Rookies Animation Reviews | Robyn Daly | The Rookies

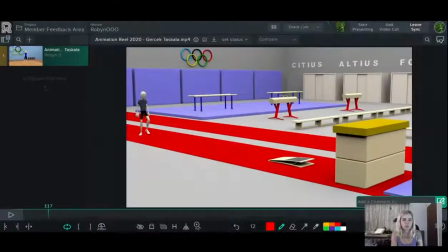[4:53]
Cool, so let's go right back to the beginning.
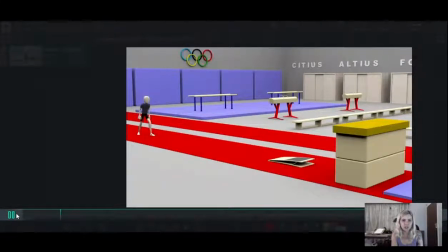[4:59]
So I like that part there where he's like shaking it out like you always see athletes doing.
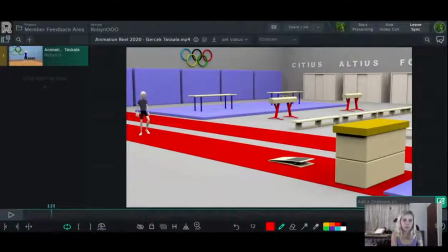[5:04]
That's a cool way of, sort of humanizing the character, making them seem less like an animated puppet and more like an actual person.
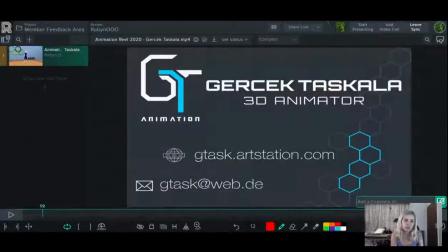[5:11]
So that's a nice touch. He could have a little more flexibility in his ankles there while he's shaking his feet out, a bit of overlapping action there.
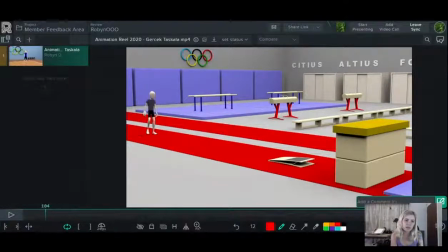[5:23]
And then as he also goes onto each leg, a little
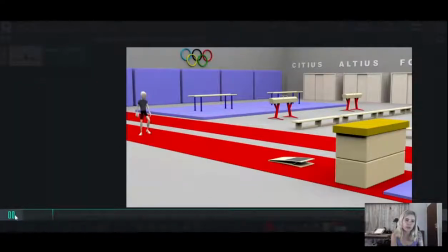[5:29]
bit more attention paid to the weight transfer there and where the weight is going to be, what leg it's on, especially on this leg here.
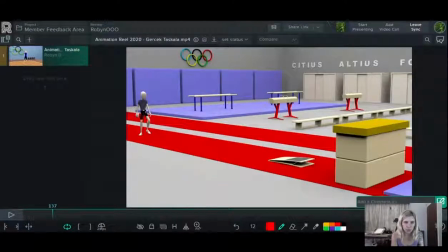[5:36]
It sort of feels like his weight's not quite on that leg if you look at his plumb line over here. Oh gosh, I'm having such technical difficulties today. And this is now red, so you can't even see it properly. Let me do yellow. Okay, so if you look at his plumb line, I don't know what's wrong with my
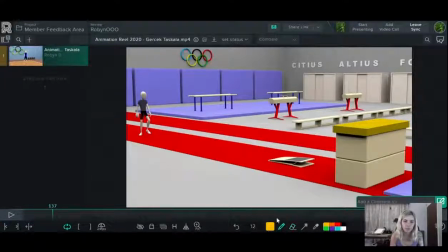[5:57]
tablet, but you get the drift of what I'm saying. His weight is not, actually on his foot that's on the ground there.
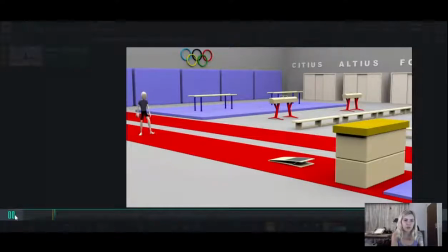[6:09]
So I would just pay attention to, weight distribution and stuff like that.
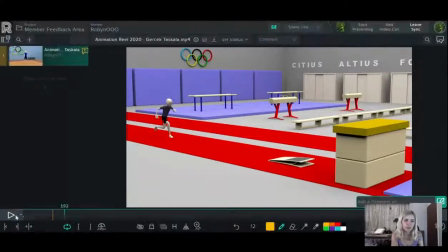[6:16]
And then over here in this pose, he could have a little more anticipation, have him sort of lean back on that back leg a little more there. So in this whole space here, this space of time, have him lean back onto his back leg,
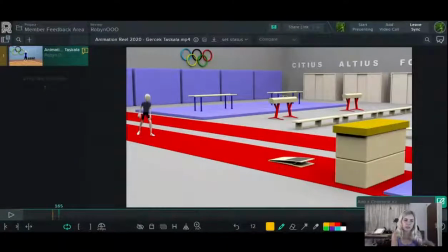[6:30]
get down a little lower to the ground as he's gathering like his power and his energy to then shoot off. Because when a runner takes off, they're pushing off from their back leg mostly. So he needs to get his weight back onto that back leg and get down closer to the ground as he's preparing, get his body a little more forward as he prepares to run over there.
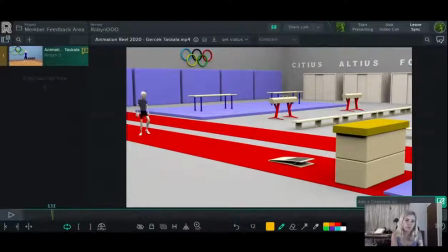[6:51]
We could also have a little bit more animation done to the neck and the head, as he bends forward and gets ready, also a little bit of overlapping action there on the neck and the head
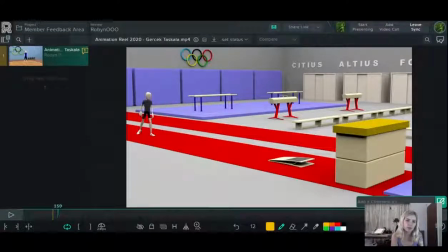[7:07]
as one of the extremities. Oh, I just noticed as well there, that hand over there is going through his leg. Why is this pen so fat?
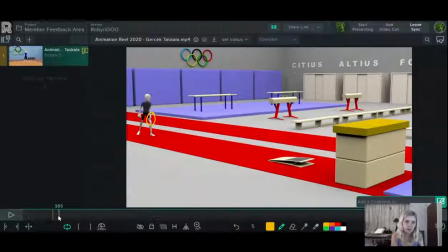[7:26]
That's better. Watch that hand as he goes. It goes right through his leg there. So just be careful of stuff like that happening as well. And then he sort of shoots off. And the spacing here of your keyframes,
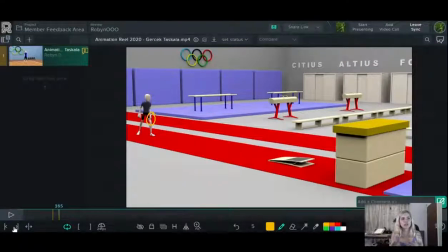[7:43]
working in 3D, you don't actually have to pay as much attention to spacing because, there's curves and all that stuff. So you're not actually working according to how many keyframes you're sitting there drawing to work on your spacing and get your timing, looking right.
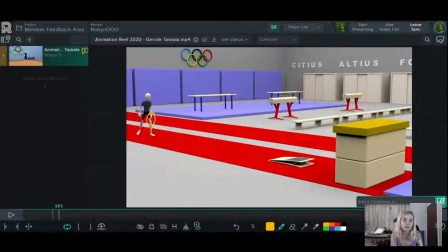[7:58]
But that's why a lot of the time we can neglect to think about stuff like that. But spacing is still a thing, even with 3D animation. So he kind of just shoots off and it's a very linear, evenly spaced movement while he's running. But actually he would start and go off and gather momentum as he runs.
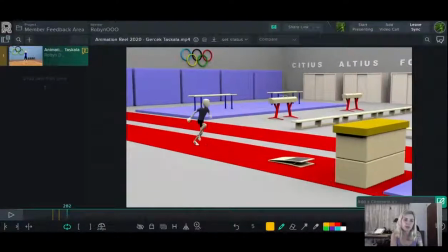[8:21]
Over here for the jump, he could do with a little more anticipation as well. Get a little lower to the ground as he prepares himself to jump.
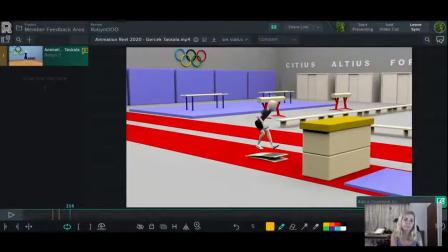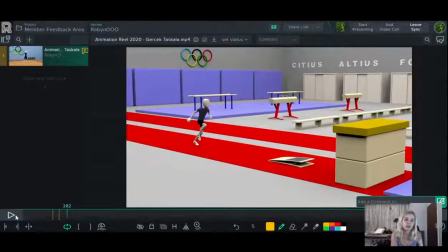[8:35]
And also the head here, the neck and stuff is feeling still quite stiff. So the spacing here also in the jump, he should be a little faster as he goes off.
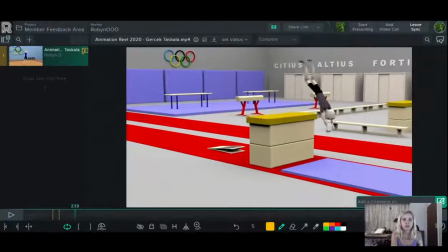[8:51]
There's a little bit of over here as he slows down in the arc, but he could definitely speed up as he comes down again, as his body weight and gravity sort of pushes him back toward the ground.